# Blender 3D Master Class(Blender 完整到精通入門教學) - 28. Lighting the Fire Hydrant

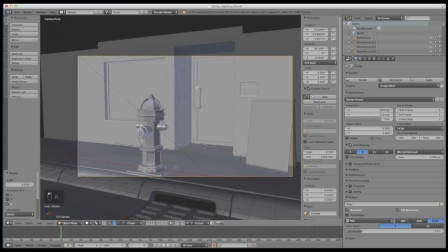(4:09)
But it's a little bit quicker to kind of rotate this into position once we've got it put in that view.
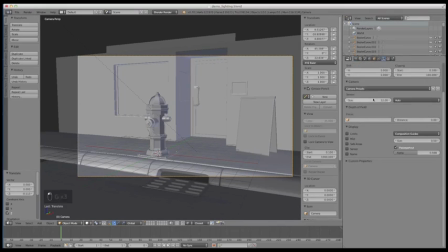(4:15)
And so here's what I'm going to do. I'm going to go to the camera settings, and I'm going to set this to focal length of 100 millimeters.
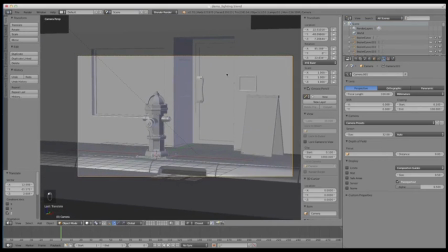(4:23)
Kind of give us a little more of that telephoto look I was talking about earlier. Move it back, and for this example,
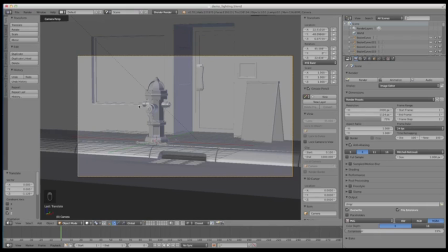(4:32)
we're going to be using 16:9 widescreen format, like you'd see on a typical movie frame. So I'm using 2000 by 1124 pixels across, and we're going to keep it at about 75% till we're going to do the final render, just to keep things a little bit more compact in the screen view.
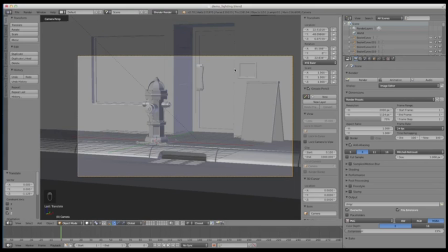(4:52)
And so let's go ahead and kind of preview what's going on already.
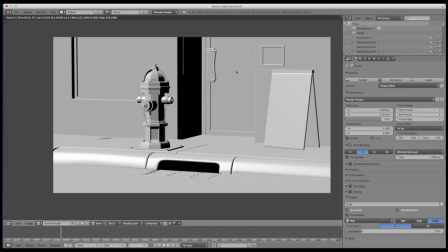(4:57)
Okay, so we haven't changed anything. That's kind of the angle that we're going to want.
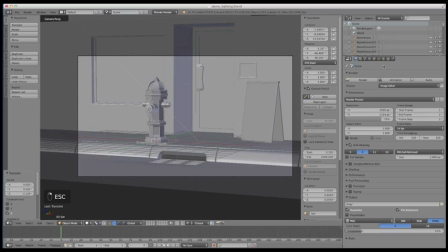(5:03)
Let's go ahead and start tweaking this light. So I'm going to right click the sun, and I'm going to go down here and I'm going to name it moon, just so we can kind of keep everything organized.
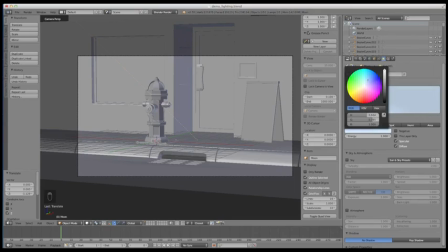(5:15)
And then if I go to the lighting settings, I'm going to change this to sort of a nice little offset bluish teal sort of color. And we're going to change the energy down to something like 0.1, something really low. And then I'm going to make sure turn shadows on.
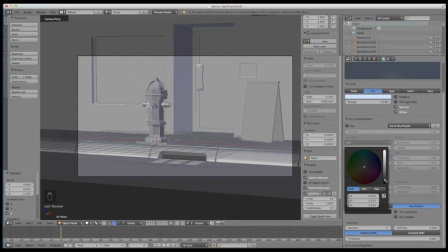(5:32)
Bring this up from black to something a little bit more really dark gray. And then we're going to make this a really saturated blue color. Turn the samples up to something like 6.
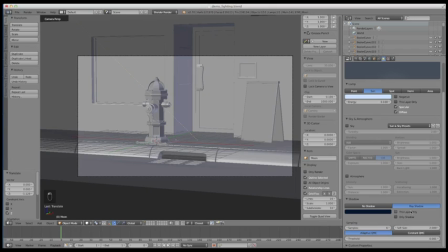(5:48)
And soft size, I want to be at 2. We're going to get a kind of a softer edge shadow here. So let's go ahead and render that again.
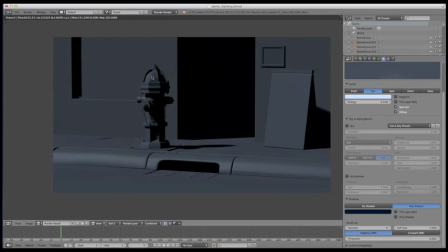(5:58)
Okay, so as you can see, we got a nice little kind of moonlit thing going here with the key light. Shadows are pretty harsh right now, so let's go ahead and see if we can work on that.
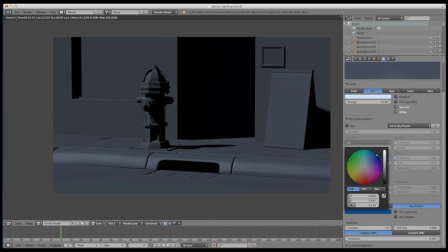(6:11)
Now you could bring this up a little bit, but the higher you go up here, the less realistic your shadows are going to look. They're not going to be as contrasted. So I'm going to keep this pretty low, and instead what I'm going to do is go ahead and add a Hemi lamp.
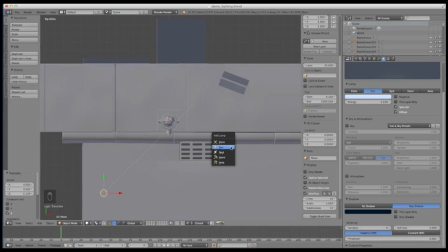(6:26)
So let's go to lamp, let's find Hemi,
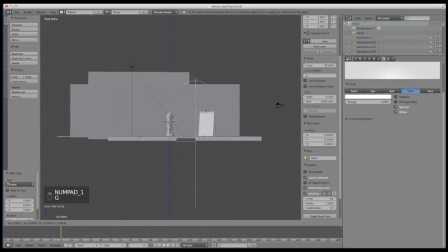(6:30)
and again I'm just going to move this up and out of the way so you guys can see what we're doing.
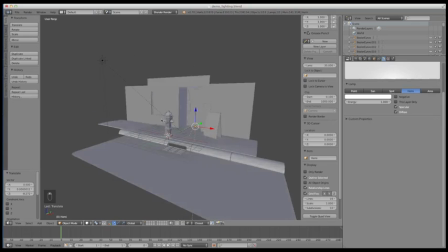(6:35)
Now I don't want to aim this down like I did with the moonlight. I want this to act as a fill light, kind of bouncing off the sidewalk, around the scene, things like that.
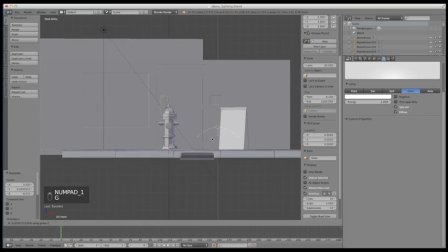(6:44)
So what we're going to do is we're going to bring this low just to represent kind of the fact that it's down here bouncing around. I'm going to rotate this up at this angle instead of down,
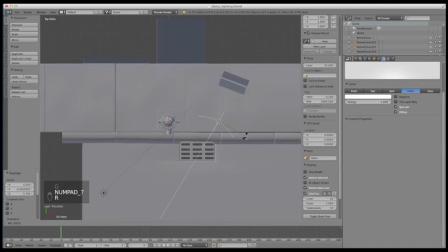(6:55)
and then make sure that it's kind of rotated this direction for a bounce.
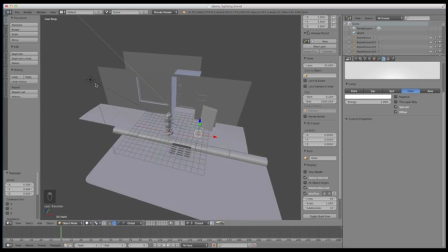(7:02)
And we're going to set this to something about half as much as your key light with the moon. So if the moon is at 0.1, this needs to be at something like 0.05.
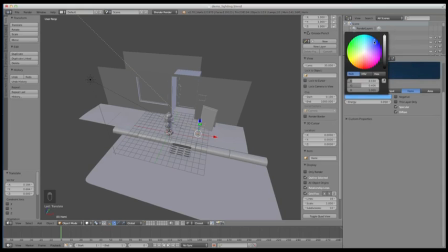(7:15)
And again, we're going to make this a really saturated bluish color. Maybe bring that down a little bit.
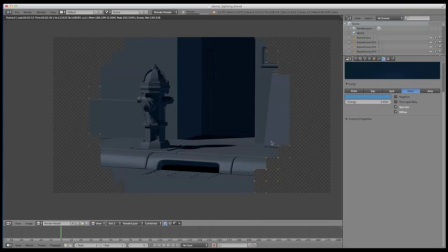(7:25)
So let's test this again. Okay, so you can see we got a nice little fill here. That's going to actually really do nicely for kind of making it seem like we got a little bit more of a global illumination going on with the light bouncing around the scene, as it would,
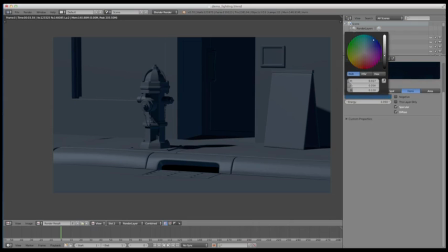(7:42)
you know, in the real world. So I'm actually going to bring this down even a little bit darker, because I don't want that much fill, because we're going to be adding in a lot more lighting.
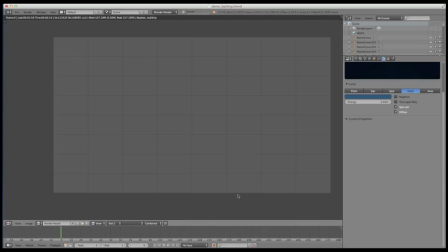(7:51)
So I'm going to bring that down. I'm going to re-render that. Okay.
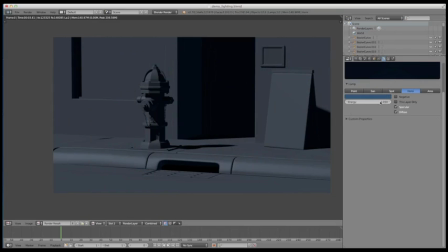(7:57)
So it's good right there. Let's bring the intensity up to 0.075.
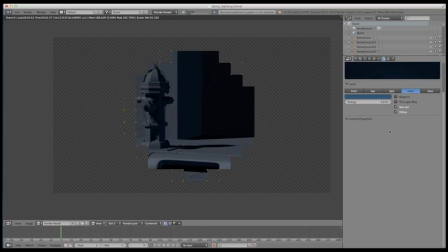(8:04)
And then let's render it again. Okay, so real subtle. There's not a lot of bright fill going on here, but it's just enough you can start making out some of the details in here, and that's right where we want it.
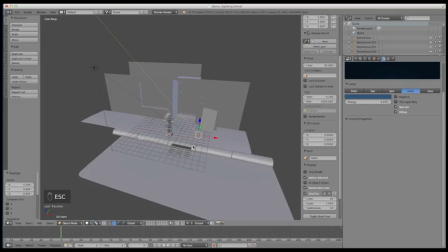(8:17)
So pretty good. Let's get into some more of the lighting. All right, so we got our main lighting for the moon. Now we're going to start adding in restaurant lighting that's coming through these windows back here.
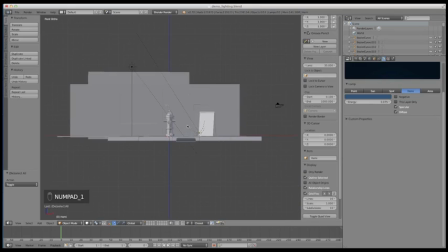(8:29)
So the first thing I'm going to do is I'm going to go ahead and create another lamp, and I'm going to do an area lamp.
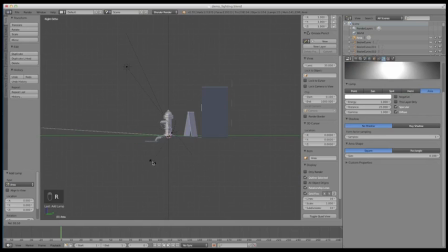(8:37)
Now we're going to want to rotate this in this viewport, and we're going to go 90 degrees this direction. I'm going to move this back and sort of get this into the approximate location we're going to want it, which is right there. And then I'm going to go ahead and start scaling this up,
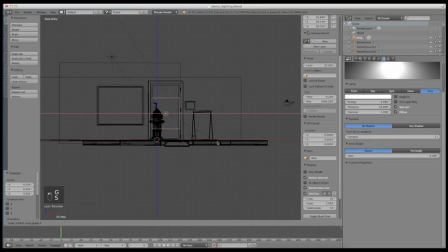(8:57)
because what we're going to do is we're going to match the shape of this glass right here on the window for this door. And what that's going to do is it's going to kind of give us a nice little
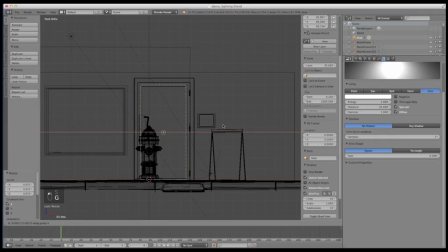(9:12)
shape that will spill into the rest of the scene, kind of the shape of this door. So it doesn't have to be perfect, just kind of getting close. And one thing you want to do is make sure that you come over here, and we're going to set the
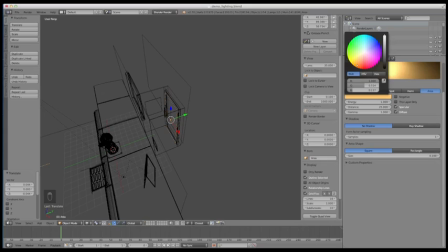(9:31)
color to something a little bit more of this saturated orange color. We're going to bring the energy down to something like, let's try 0.1 just to start off with. Distance, let's go down to 15. And let's look at that.
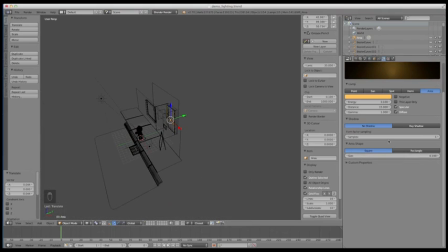(9:51)
Alright, so we've got shadows that are off right now. Let's turn ray shadows on. Samples up to 6 again. Again, we're going to bring this up a little bit, go a really saturated red,
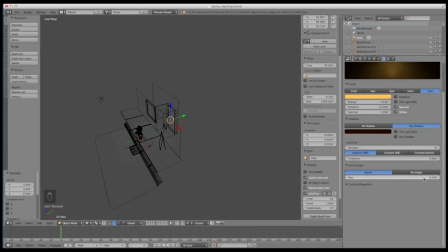(10:06)
and then let's see, for the soft size, let's make this something like 5. Something pretty big. Now, when you do that, it's going to do this weird thing where it gets really big out here. So by changing the soft size, it's actually going to scale that way up.
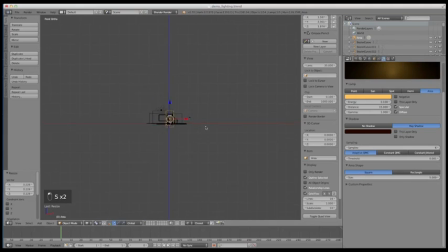(10:27)
I'm just going to go ahead and scale this back down, and it should keep your soft size the same over here. But let's get this back down to where it's manageable, and let's just give that a test render and see what happens.
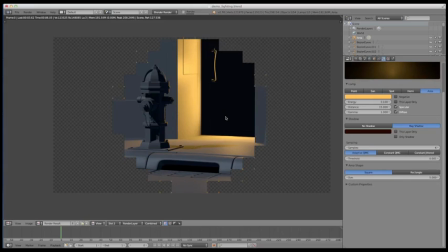(10:45)
Okay, so you can see we kind of got this this light spilling out from where this window is going to be into this little corridor and onto the backlight and rim lighting this fire hydrant here.
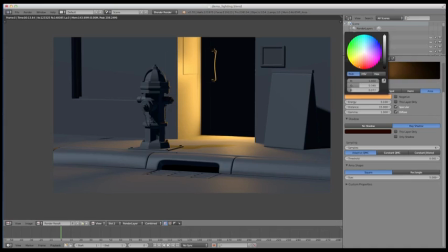(10:59)
So I'm going to make this a little more red than orange. Put some more red into that. Kind of get a nice warm glow going on there. And then I'm going to take this way down to like 0.03.
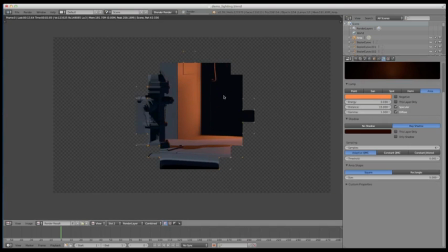(11:14)
So we want it to be, you know, pouring into the street, but not so much that it's like destroying, blowing out this wall, things like that. Alright, so not bad.
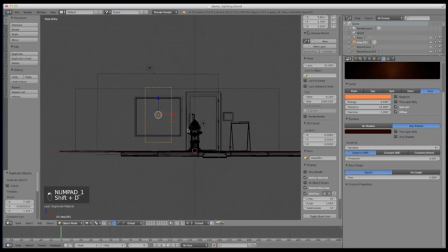(11:28)
Let's go ahead and duplicate this light, bring it over to this other window, size it up to be about the same size. And once we get it in location, we're going to move that back out to where it's in front of the glass.
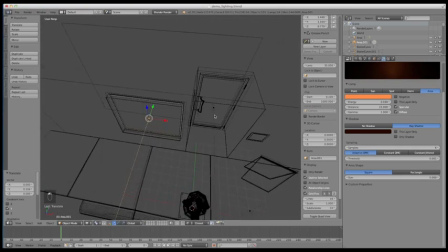(11:47)
Just in front, right about there. And we're going to keep the settings similar. I'm going to go a little bit more yellow with this one, and kind of keep all the settings the same and just see what that looks like.
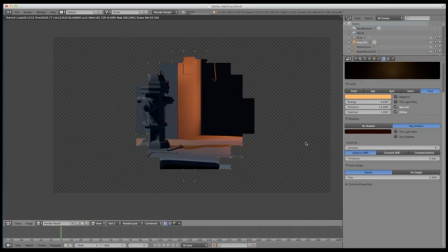Okay, not bad. So we got this warm light pouring in here from this glass,
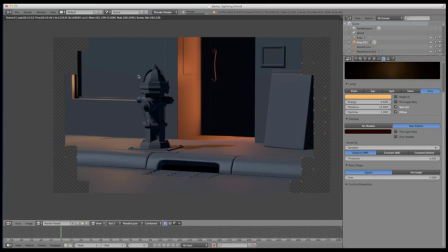(12:15)
and this window's a little bit bigger and then not as obscured because of this little inset walkway. So I'm going to make this a little brighter so that it hits things a little more out here.